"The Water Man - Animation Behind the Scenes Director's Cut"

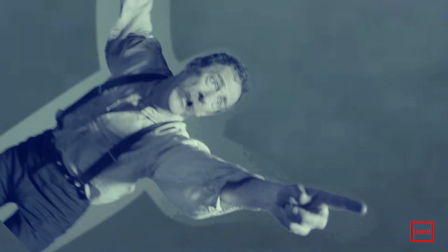[4:07]
In some places we sort of cut it out and moved it around in ways to make it look like he's drowning and swirling around in the waves.
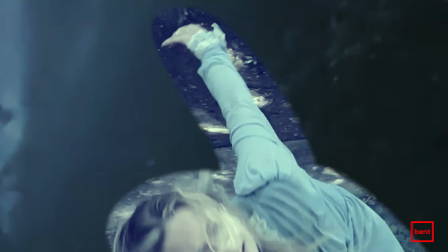[4:13]
That goes to the animators who then do a sort of stylized tracing of that image,
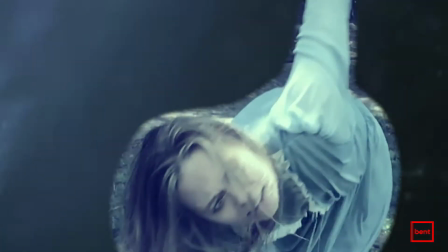[4:19]
and then they'll do an entire sequence that's based on the live action. That was a big part of what David and I explored, is to what level do we carry over the look of paper and the look of pencil.
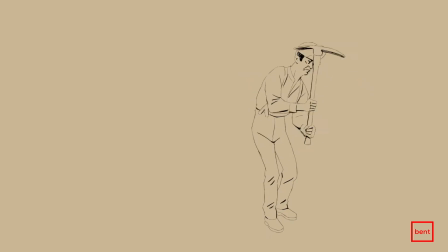[4:30]
We needed the final result to look like it was hand-drawn by a super talented 12-year-old kid.
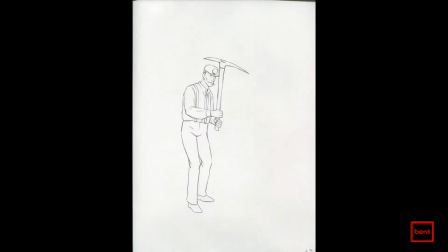[4:36]
We did a lot of experiments in the computer trying to figure out how to make that look like pencil on paper. Shockingly, the very best way to make something look like pencil on paper ended up being to work with pencil on paper.
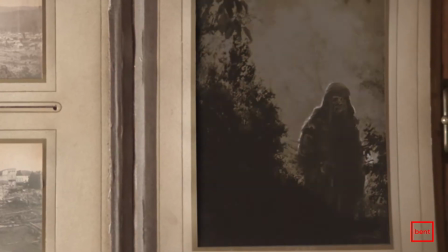[4:51]
Chel switched the whole storytelling device from white paper to black paper. to show time had progressed and where the waterman was in his life story.
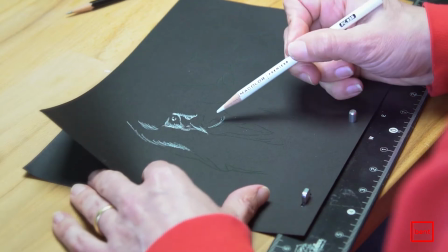[5:00]
But that created some challenges because a big element of animation when you're drawing one frame after another on paper is what's called onion skinning,
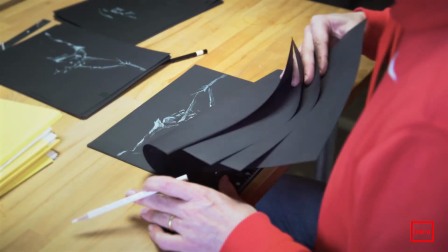[5:08]
where you can see through the paper to the drawing underneath. With the white pencil on the black paper, you couldn't see through the paper very well.
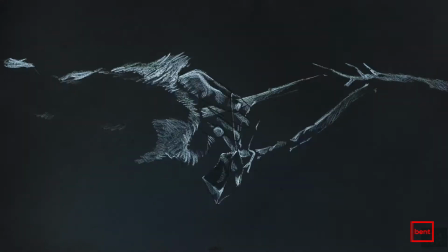[5:16]
Another challenge was that the white pencil did not erase. So if something didn't go right, you'd have to toss that page out and start again.
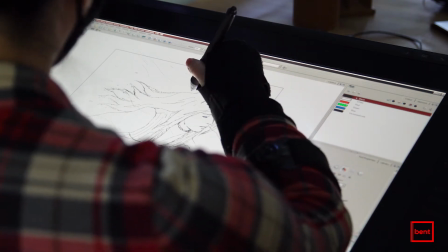[5:23]
I was also very blessed to have Tina Sue on the project. A lot of the designs in the live action wasn't exactly animation friendly.
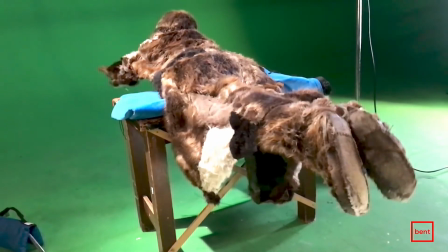[5:31]
For example, if a person was swimming, the footage we got was not a person actually swimming in water and shot underwater.
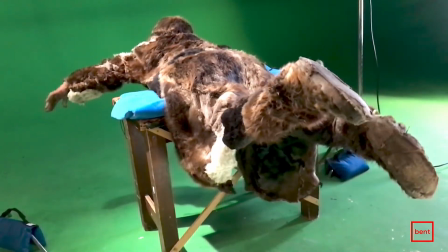[5:37]
When an animator takes that footage, we have to go through this mental process of making it look correct.
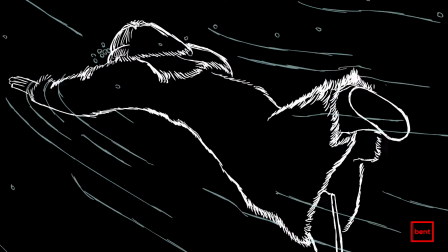[5:43]
I take the general body movement, animated that first, and then look at the fur and how it interacts with the body and kind of fill in the blank.
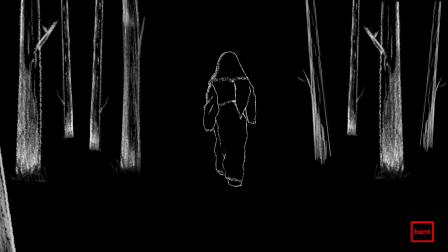[5:52]
All you can trust is like your instinct as an animator to make sure that it works.
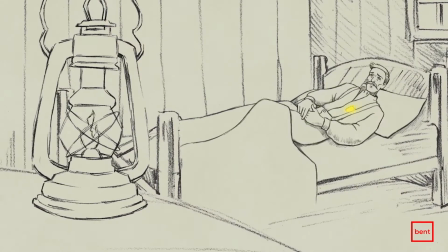[5:57]
You would think if you film somebody doing exactly what you want, that you could just trace over that and then it would be just right.
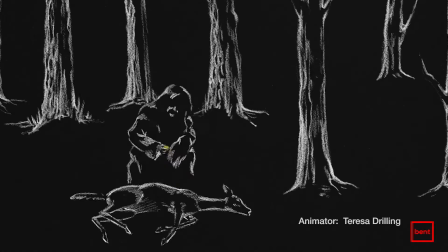[6:04]
To my constant surprise, it's almost never that way. We couldn't necessarily train a deer to come back from the dead and run away.
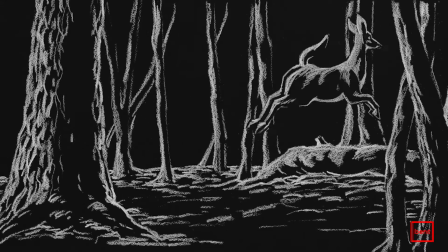[6:13]
Sam had to freehand that one, which he did beautifully. Once we had the full animation all drawn digitally, we printed out every single frame.
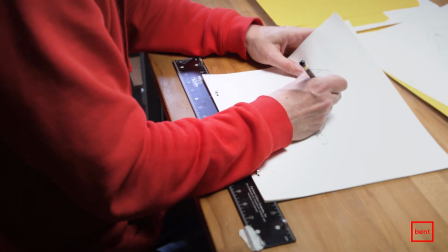[6:23]
Sometimes there's as many as 12 frames per second. Once we had them all printed, our artists then were tracing over each single frame. One of the beautiful things about this project was that there was a lot of creative exploration.
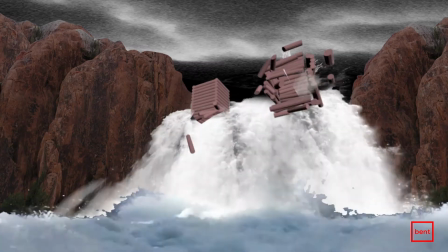[6:39]
It wasn't all figured out at the beginning, that we got to try different things to really find the look of the film and the voice.
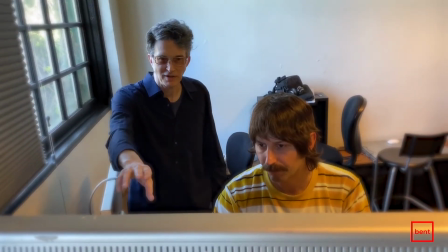[6:46]
We had a lot of opportunities to pitch in different ways to tell the story. A lot of times in dreams there aren't hard cuts or dissolves, it just sort of happens, one thing goes into another.
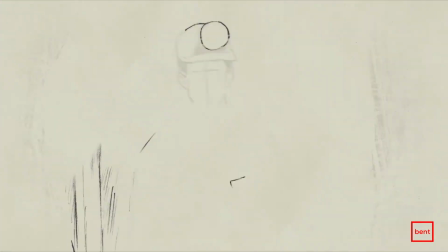[6:57]
And so when you see the waterman chipping away in the mine and then you go to the next shot and there's a little tiny transition there.
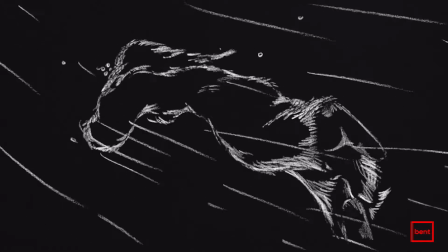[7:07]
And then later on the waterman is swimming and the bubbles come off of him and come up and turn into leaves that have fallen from the trees.
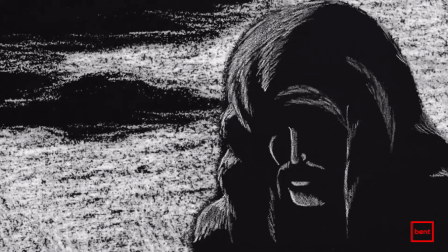[7:15]
One flows into the next. That was really appealing.
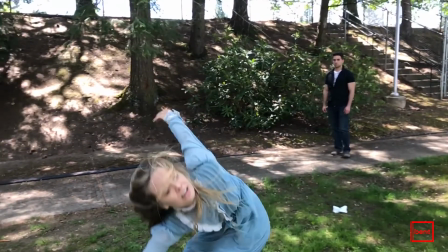[7:19]
During Sarah's drowning scene, it's our only touch of femininity throughout the entire animation.
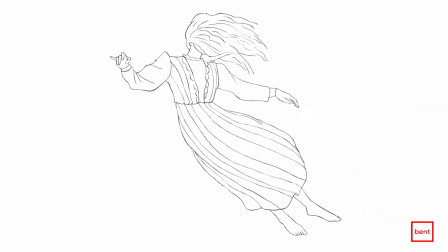[7:25]
And she's still so goddess-like as she's losing herself in the whirlwind of the flood. It was important that we captured a sort of essence of Sarah in that moment.
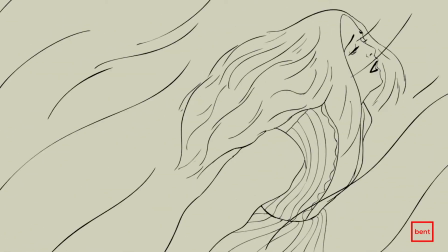[7:35]
Her life is disappearing in this water and it transitions to him trying to like hold on to it.
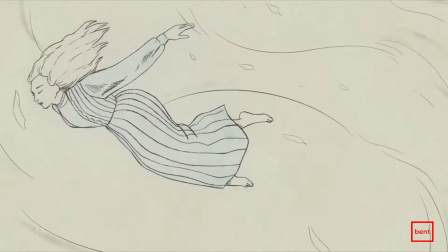[7:41]
And I like that part. To me, it really shows us how in love he is with his wife. It stands out to me so much, and I think most people that watch it, that might be their favorite part as well.
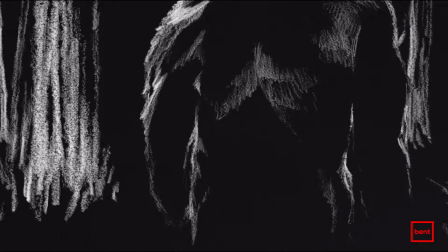[7:54]
We try to minimize cuts. We try to connect all the shots together with some kind of transition.